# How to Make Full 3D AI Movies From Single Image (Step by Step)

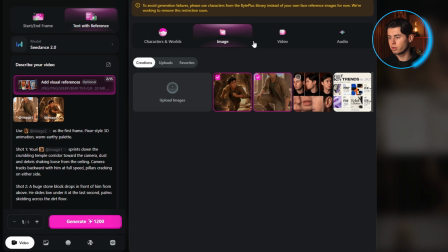So instead of replacing the starting frame with a new image, I'll head back to references and pull out the starting frame, then drop video 1 into the video reference field.
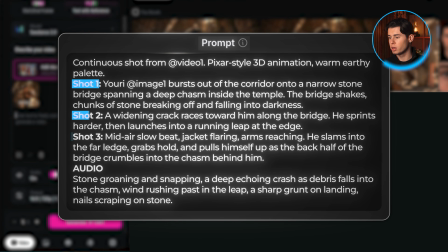Then I'll write the prompt for scene 2. And as you can see, I'm using the same shot list framework as before.
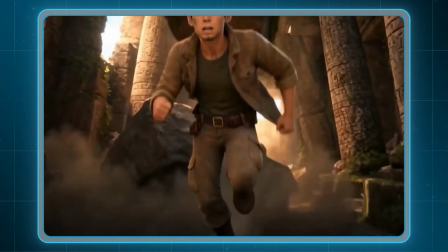But now let's go ahead and press generate. And here's what we get back. The character looks just like he did in scene 1.
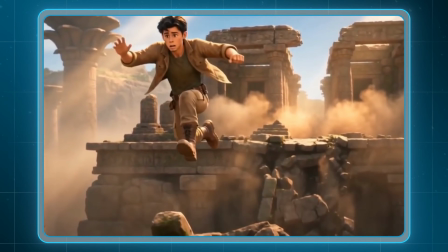And also, the style stays consistent while the lighting still feels like it belongs to the same world.
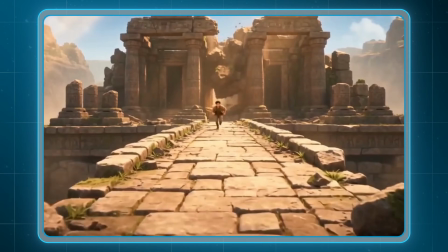But what I like the most is that the action doesn't feel random. The bridge starts to break in a way that naturally pushes the character into the jump.
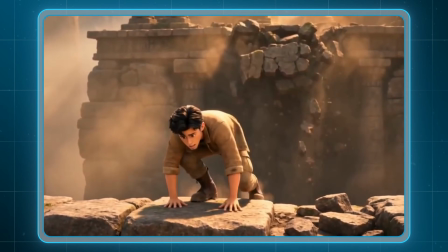And once he lands, the audio gives the whole scene enough weight to make it feel cinematic. But here's the part that matters most.
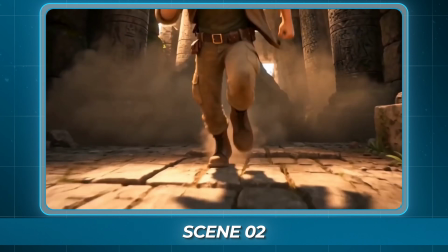When I place scene 1 and scene 2 next to each other, it doesn't really feel like a cut. It just feels like this same action continues from one shot into the next.
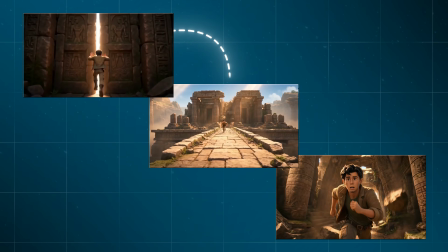And this is exactly what the chain technique gives you, because instead of creating separate clips that barely connect, you're using each result as the reference for the next one.
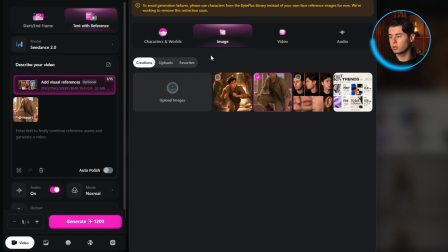That's why I'm going to apply the same strategy for the third scene. I'll head back to references, pull out video 1 and drop video 2 into the video reference field this time.
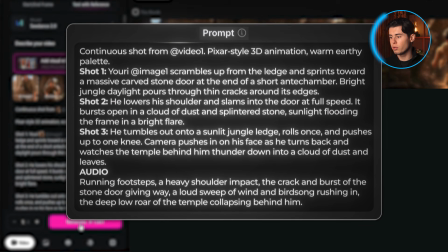Then I'll write the prompt for scene 3, and let's go ahead and press generate. And here it is.
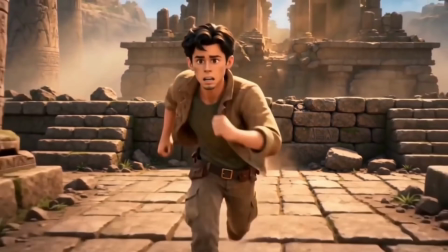What I like here is that the scene doesn't feel like a separate generation, even though it technically is.
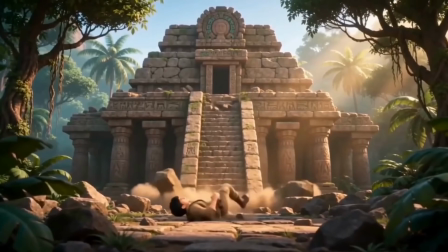He gets back up, pushes toward the door, and the whole moment builds into that final escape. and once he bursts out onto the jungle ledge,
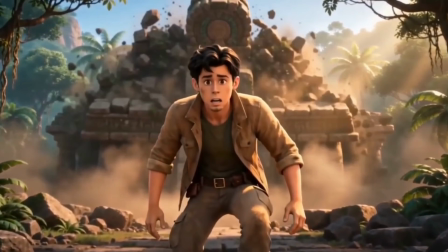the sound of the impact and the temple collapsing behind him makes the scene feel complete.
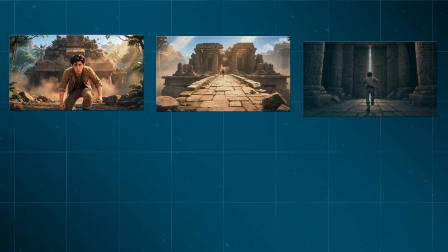But the cool part about this whole thing is that the chain technique scales. If we wanted a 6-scene film instead of 3, we just keep using each video as the reference for the next one.
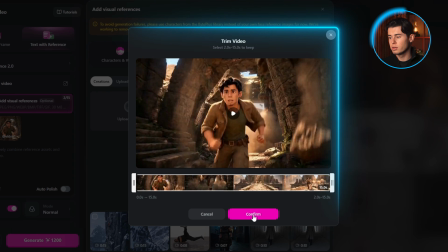However, there's one thing you need to know. In the previous generation, I didn't actually use the entire video 2 as the reference video, and the reason for that is not what you think. You see, when most people get bad results from a generation, they simply change the prompt and try again, but that wastes a full batch of credits every time.
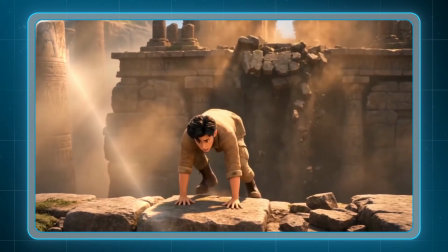The honest truth is that Scene 2's first generation wasn't great. There was actually a moment toward the end that completely broke the clip, but instead of throwing it away, I used an advanced technique to save everything.
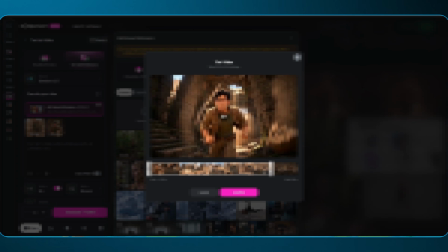And I use this technique for all my generations because not only does it give me the best results, but paradoxically, it also saves me a ton of wasted credits. You see, not every generation lands the way you want it from the first try. I know this is not great, but the AI is not perfect at this moment, and it still makes mistakes from time to time.
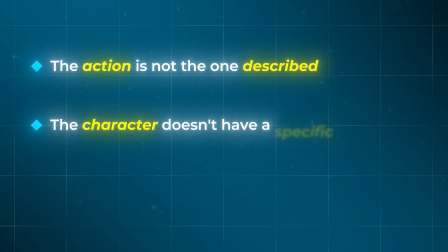Sometimes the action is not the one described, the character doesn't have a specific detail on it, or maybe the lighting is off. So here's what I do instead. When a generation doesn't fully land, I don't delete it. I go through it and pick only the parts that I like.
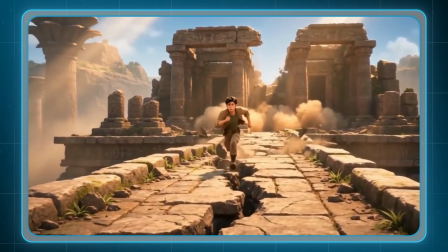So let me walk you through exactly how I did this for Scene 2. As you can see, after the character runs across the falling bridge, he jumps and lands on this big rock on the other side.
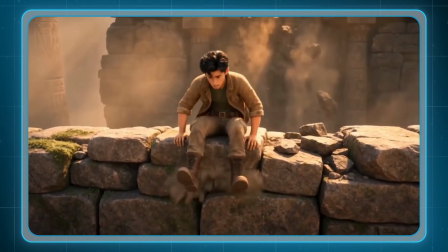But then, instead of staying there, he jumps down to the ground and immediately climbs back up to the same rock, which doesn't make any logical sense. So instead of throwing the whole clip away and regenerating from scratch, I kept the parts that worked and only used those for Scene 3.
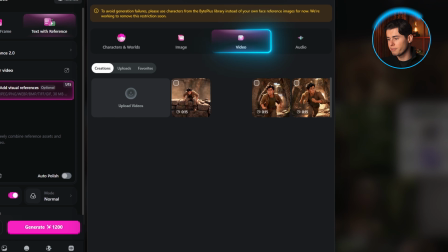And here's how I did it. I went into the video section in Seedance.
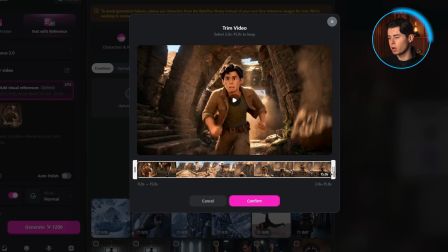Then, instead of uploading the full Scene 2 video into the video reference field, I used the trim option to select only the part of the clip I wanted to keep. Seedance lets you pick up to 15 seconds of any video as the reference, which is more than enough to trim Scene 2 down to the first 11 seconds. The glitch starts right after that mark, so I cut it off before it happens.
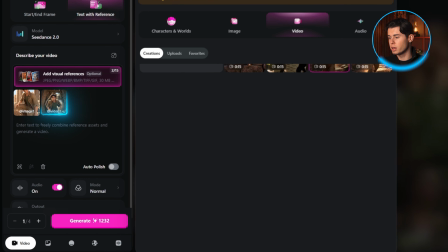Then I pressed confirm, and now the video reference was just a good 11 seconds of Scene 2 without any glitches inside.
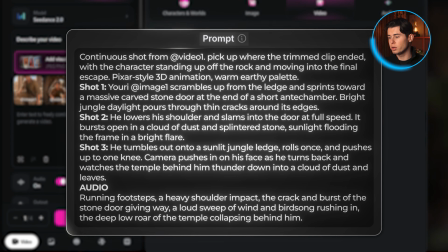Then I wrote the prompt to continue the action from there.
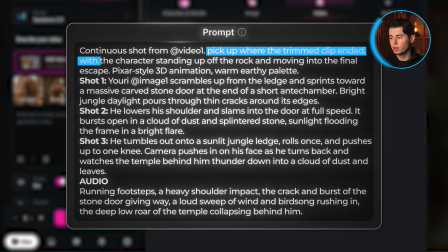I told Seedance to pick up where the trimmed clip ended, with the character standing up off the rock and moving into the final escape.
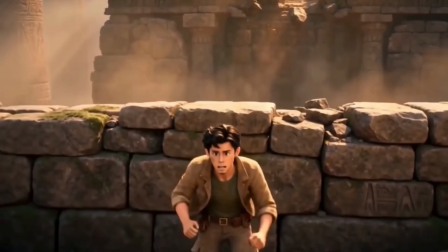And that's exactly the Scene 3 you saw earlier. The character lands on the rock cleanly and moves into the next action without any of the bouncing back and forth. So the technique works perfectly. And by the way, you can do the same thing with screenshots instead of video clips.
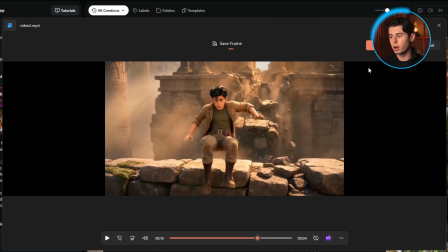Instead of trimming a section of the video, you can just take a screenshot of the exact frame you want and drop it in as a new start frame. Now it really depends on the situation which method I'm choosing. If it's a single moment, like the character hitting a specific pose, I go with a simple screenshot.
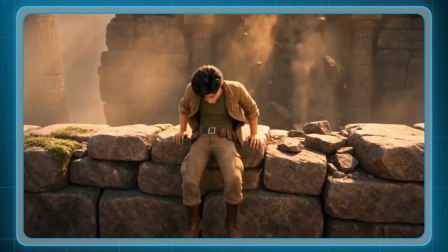But if it's an action that plays out over a few seconds, like it did here, I go with the video reference option. But what this really means is that even my failed generations end up working for me.